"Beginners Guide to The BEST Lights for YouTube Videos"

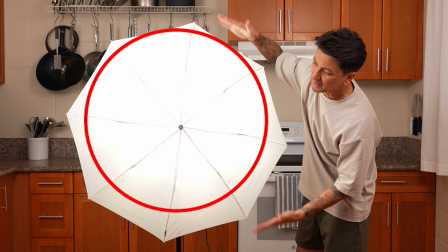In this video, I'm going to teach you everything you need to know about lights so that you can pick the best light for your YouTube videos.
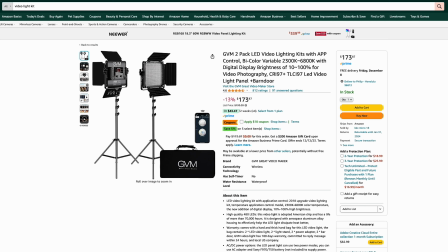I'll explain the different kinds of light bulbs and then break down the various styles of light kits that you might come across when you're searching online.
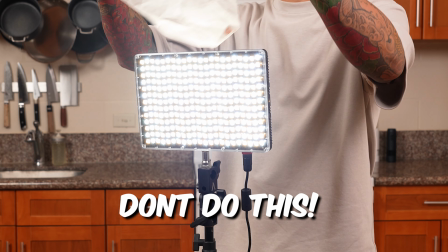I'll teach you about light intensity and light quality. I'll also discuss light diffusion and how to get nice, soft, even lighting.
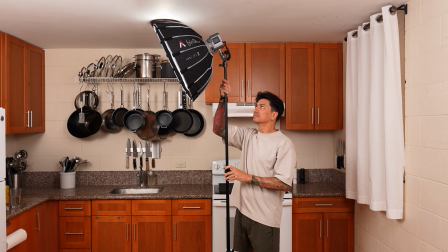I'll talk about accessories that you might also need to purchase, give you tips on where to place your lights so you don't look like you're telling a scary story,
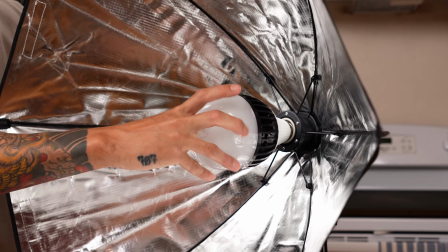and at the end, I'll share an excellent $80 light kit that I would recommend if you're just starting out or on a budget.
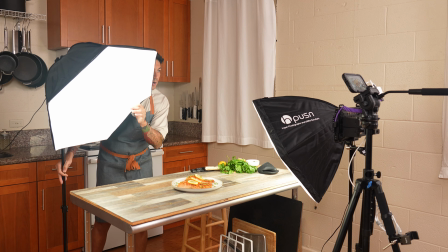Although I shoot cooking videos, these lights and principles will work for any YouTube niche. So the three common types of lights that you'll find in video light kits are going to be LEDs,
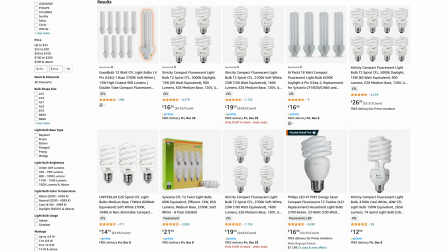incandescent, and compact fluorescent light bulbs. Lights also shine in different colors.
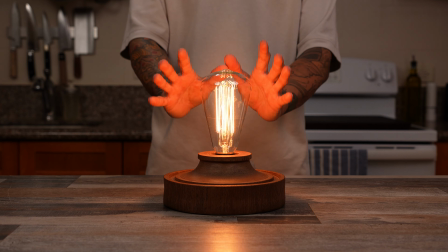Some lights glow more orangish yellow and some glow more whitish blue. This color is measured by a number called kelvin and that ranges between a thousand and ten thousand.
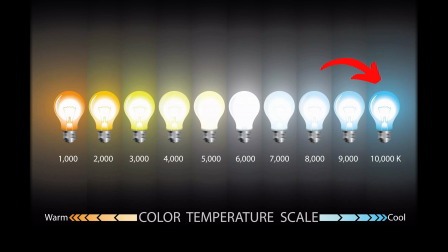The lower the number the more yellow, the higher the number the more whitish blue.
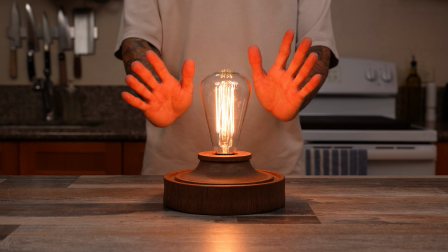Incandescent lights are the most common and cheapest light bulbs. They are not very energy efficient and can get pretty hot.
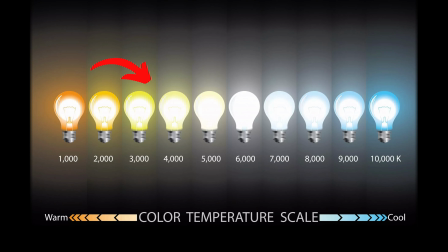They normally glow a yellow or orange color around 3200 Kelvin or lower.
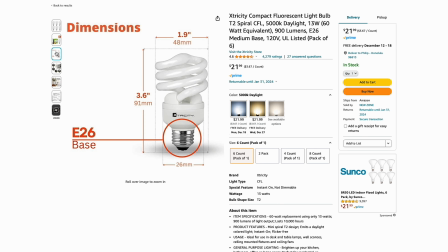Compact fluorescent light bulbs are a little more energy efficient and they last longer than incandescent bulbs.
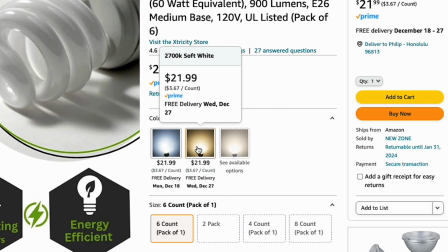You can also buy them in a range of colors from warm and yellow to cool and blue.
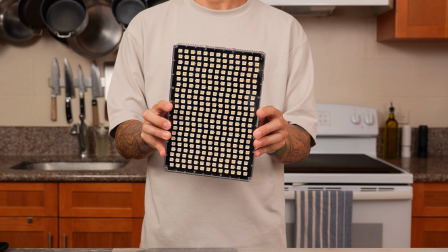LED lights are going to be the most expensive of the three options but they are the most energy efficient and give off little to no heat when they're on.
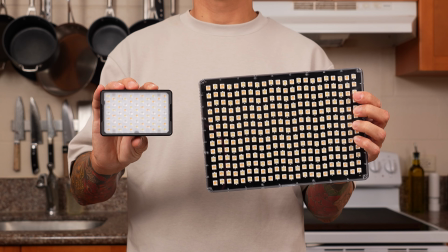You can also buy them as a bulb or they're commonly seen on a panel.
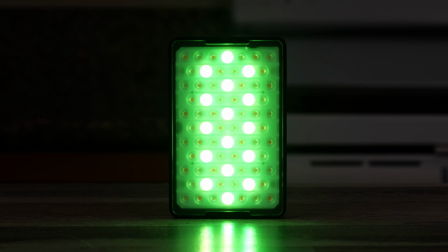They come in a range of Kelvin color temperatures as well as other colors in general like green, blue, or red. LED lights last for a very long time compared to the other two and it's the most efficient and flexible light and that's why I would recommend them over the others.
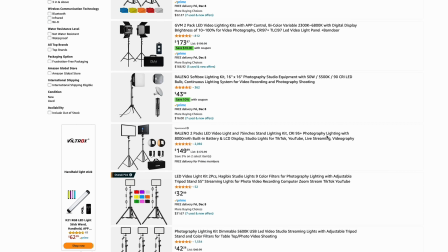So if you're searching for a video light kit on Amazon or online, you're going to see a ton of different options. The four main light fixtures that you're going to see are going to be an LED ring lights,
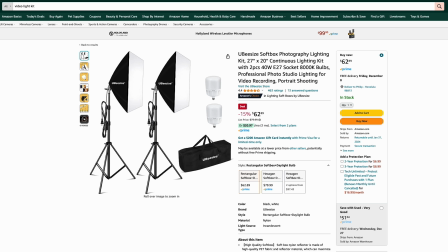LED panels, LED cob lights, and these softbox kits that have a light bulb.
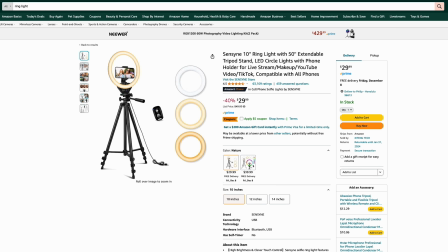So what's the difference? Well, an LED ring light is the same thing as an LED panel light. The difference is that one has LEDs placed around a ring and the others are grouped together in like a square or a rectangle. The misconception about a ring light is that it's going to give you soft, even lighting. It can if it's used correctly.
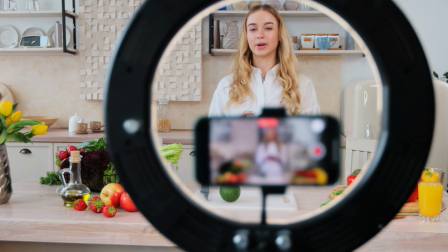The way it's meant to be used is that you shoot through the hole of the ring and when you do that,
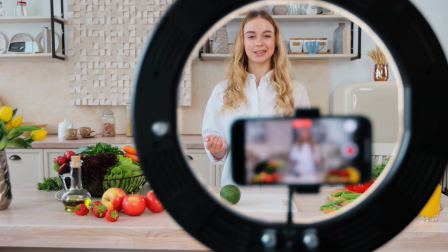the light is going to shine evenly on you or whatever it is that you're filming. This type of direct lighting is called flat lighting and it creates the least amount of contrast or shadows.
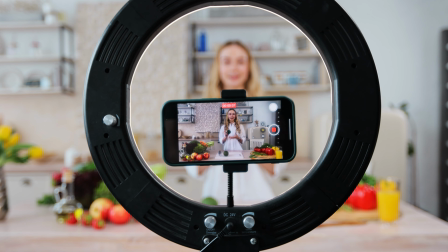When using it to film yourself,
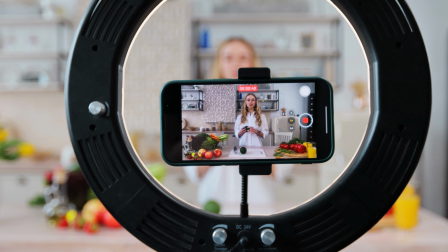flat lighting will help hide any imperfections or wrinkles on your skin because you're more evenly lit from the light source being directly in front of you and on camera.
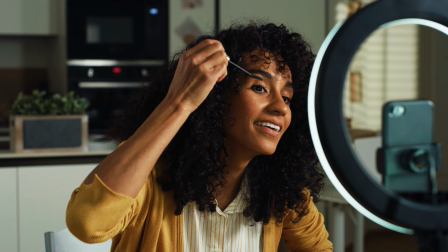That's why a lot of makeup artists use ring lights or this type of flat lighting for their makeup tutorials.
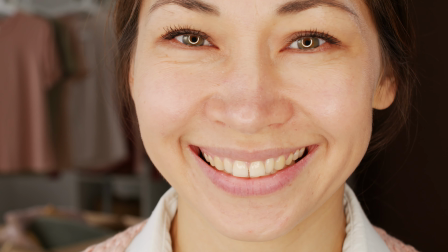It also adds that cool round ring catch light on your eyes. This style of flat lighting isn't necessarily a good or bad thing, especially if that's a look you're going for,
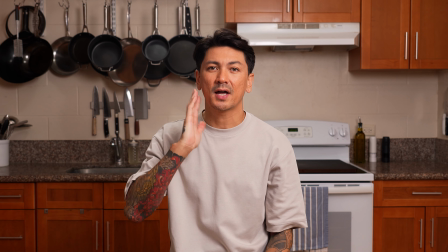but I personally like to use light to create shadows and give whenever I'm filming some sort of depth or contrast,
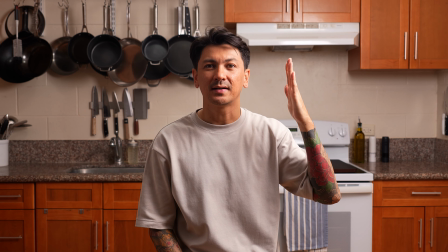which creates a different feel or mood depending on how dramatic those shadows are. A majority of the people that buy a ring light are not doing makeup tutorials and are probably not shooting through the hole which is the whole point of getting that style of flat lighting in the first place. Typically they'll place the ring light off to the side of the camera.